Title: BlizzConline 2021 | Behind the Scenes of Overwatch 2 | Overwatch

So we have a lot more new looks. So I'm excited to see how players and fans react to all of the ones that we've done so far. Maybe we'll share some of those new looks today, which would be cool. We're gonna reveal McCree's new look for Overwatch 2 as well as Pharah, and we're really excited to show off some of our first villains with Reaper and Widowmaker. But first, I wanted to talk a little bit about technical wear, kind of like technical clothing.
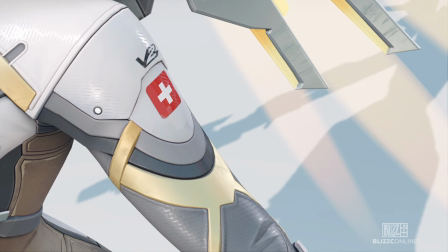What that really is is using very techy fabrics as well as having
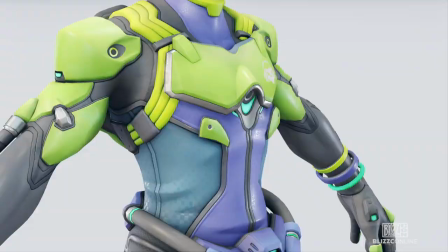very intricate but functional straps designed in a way that is very aesthetically pleasing. With McCree, we took a couple of different approaches. he's got this classic cowboy look that it's really hard to mess with because if you try to make
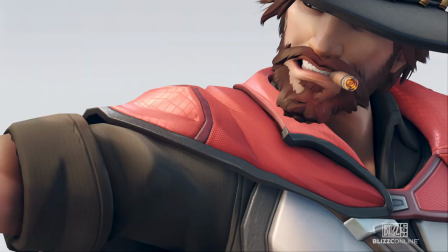him too sophisticated or too techy it might not feel right for the character but as a concept artist you always want to change things around and try different shapes and and silhouettes so we did identify as red sarape as the main thing for mccree we also
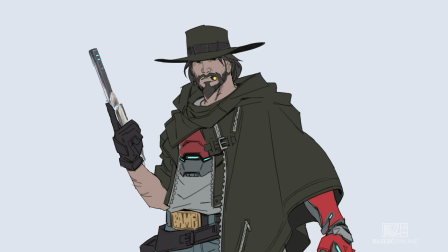tried a couple different things with mccree's cowboy hat we didn't really want to mess with that too much because that's a very iconic part of him.
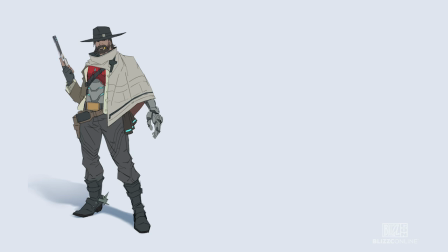So that's another piece that we kept. We tried some retro cowboy looks that mixed in some tech here and there. Some that were a little bit more techy than others, some that were a little bit more classic cowboy. We gave him a little bit of a longer beard and it really gives him a nice kind of like a more aged look.
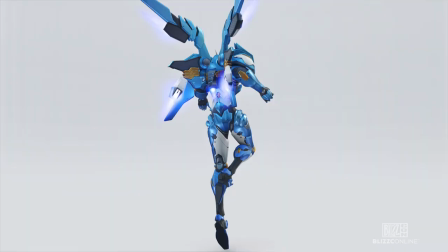What's different about Farrah than some of our other heroes is Farrah's completely covered in armor.
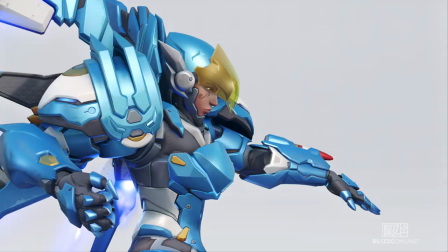We didn't want to change her silhouette too much. It was more about experimenting on different colors.
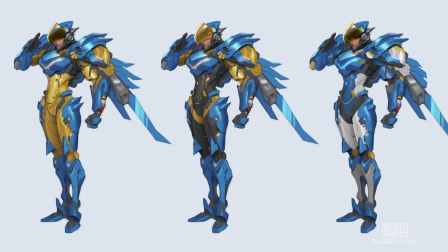So it felt really appropriate for her to be the one to harken back to those original Overwatch colors of white and blue.
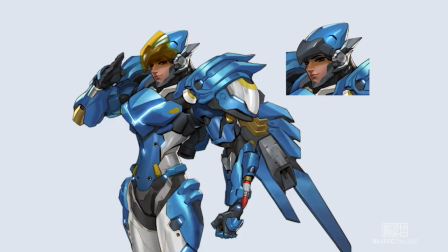One of the things that we wanted to update on Farah was her visor. Instead of being completely opaque and reflective, we tried a little bit more of a transparent approach and being able to see through it a little bit now allows us to see some more of her emotions.
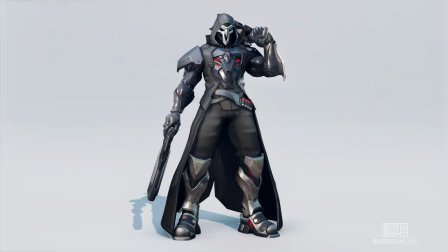Reaper was actually the ones I was very excited to work on because I could see a lot of potential and how we can integrate his cloak and his cowl and his armor and how we can make all those shapes really sing within that classic,
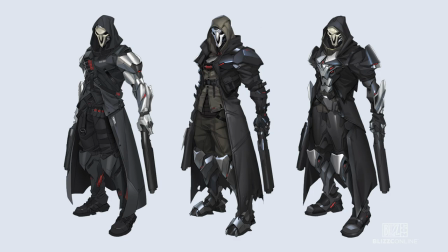you know, Reaper silhouette. We tried a couple takes with the first pass, like completely silver arms, more layers to his jacket.
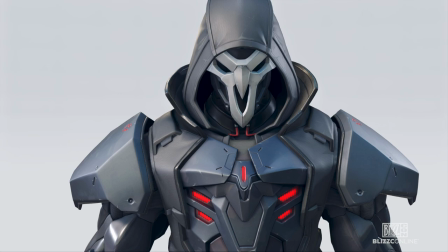Reaper's basket is obviously pretty sacred to us, but the thing you'll notice immediately is that it's now completely silver.
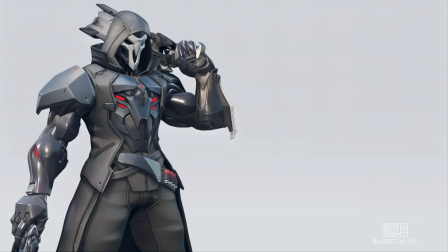Instead of the bone white, he's got this almost like deadly edgy silver that just gives him that classic Reaper look.
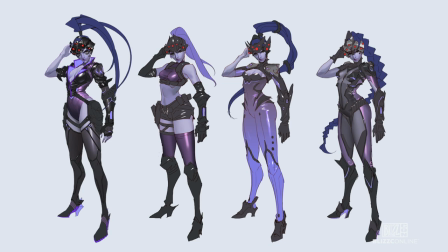With Widowmaker, we started with the IDH stage, exploring a breadth of ideas. We tried things like a more insectoid approach, Treasure Hunter.
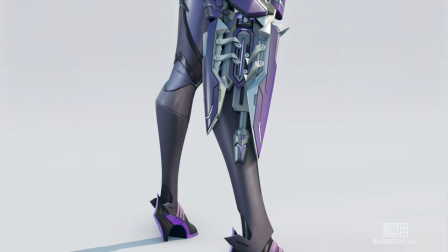One of them made her feel like a classic Bond villain, so we kind of steered it back towards one of the more cyberpunk-looking ones,
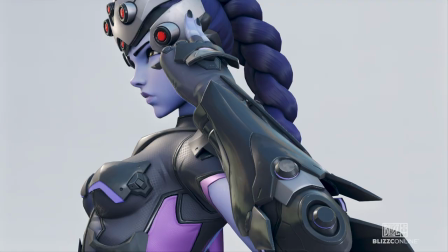almost like a futuristic femme fatale, which is basically what Widowmaker is, but she even feels more upgraded.
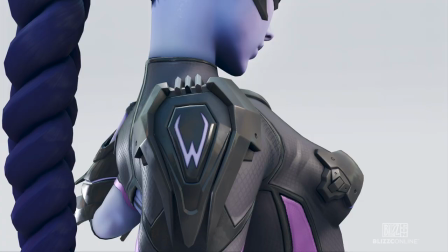So I'm super glad that we went down this route. We played with different hairstyles, too. Widowmaker has the really long ponytail that's a really key part of her look,
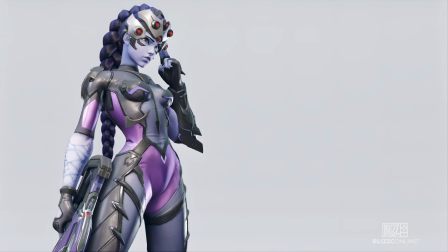And we really liked the hairstyle on one of the designs that was more of a braid and it was a really interesting look that also preserves Widowmaker's original silhouette with that long ponytail.
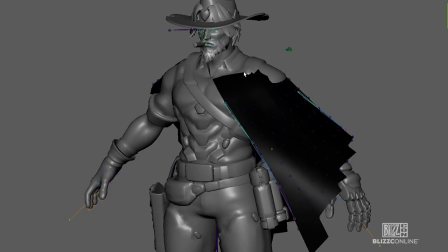We've been working a lot with our domino engine and making our cloth look better.
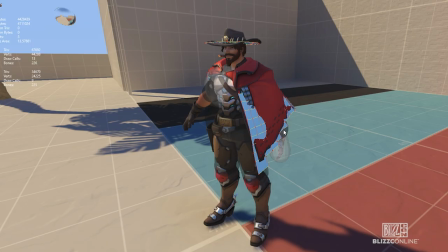Now that we have this cloth tech, we're going to be able to make some really cool unique silhouettes that will help them stand out from other heroes.
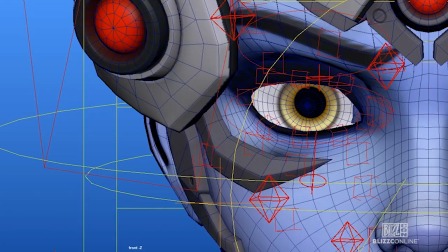We've put a lot of time and effort into our face rig and what I mean by that is we're gonna be able to get really close to these characters and it's gonna feel really cool. It is absolutely worth the time and effort to invest in the technology and that way we can make these characters do more things that we haven't really been able to do before.
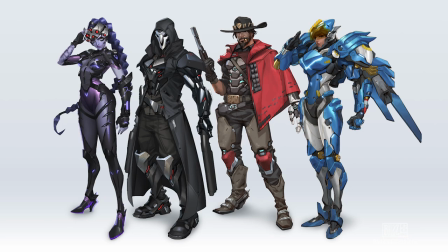It's been super exciting working on the new looks for Overwatch 2 and it's just been so inspiring to watch the team try things that we've never tried before and I just can't wait to show up more in the Overwatch 2 is probably the largest opportunity we've had since the inception of
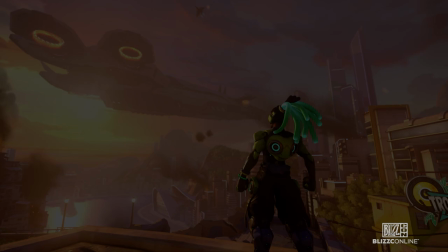the franchise to really expand what Overwatch even means to our players.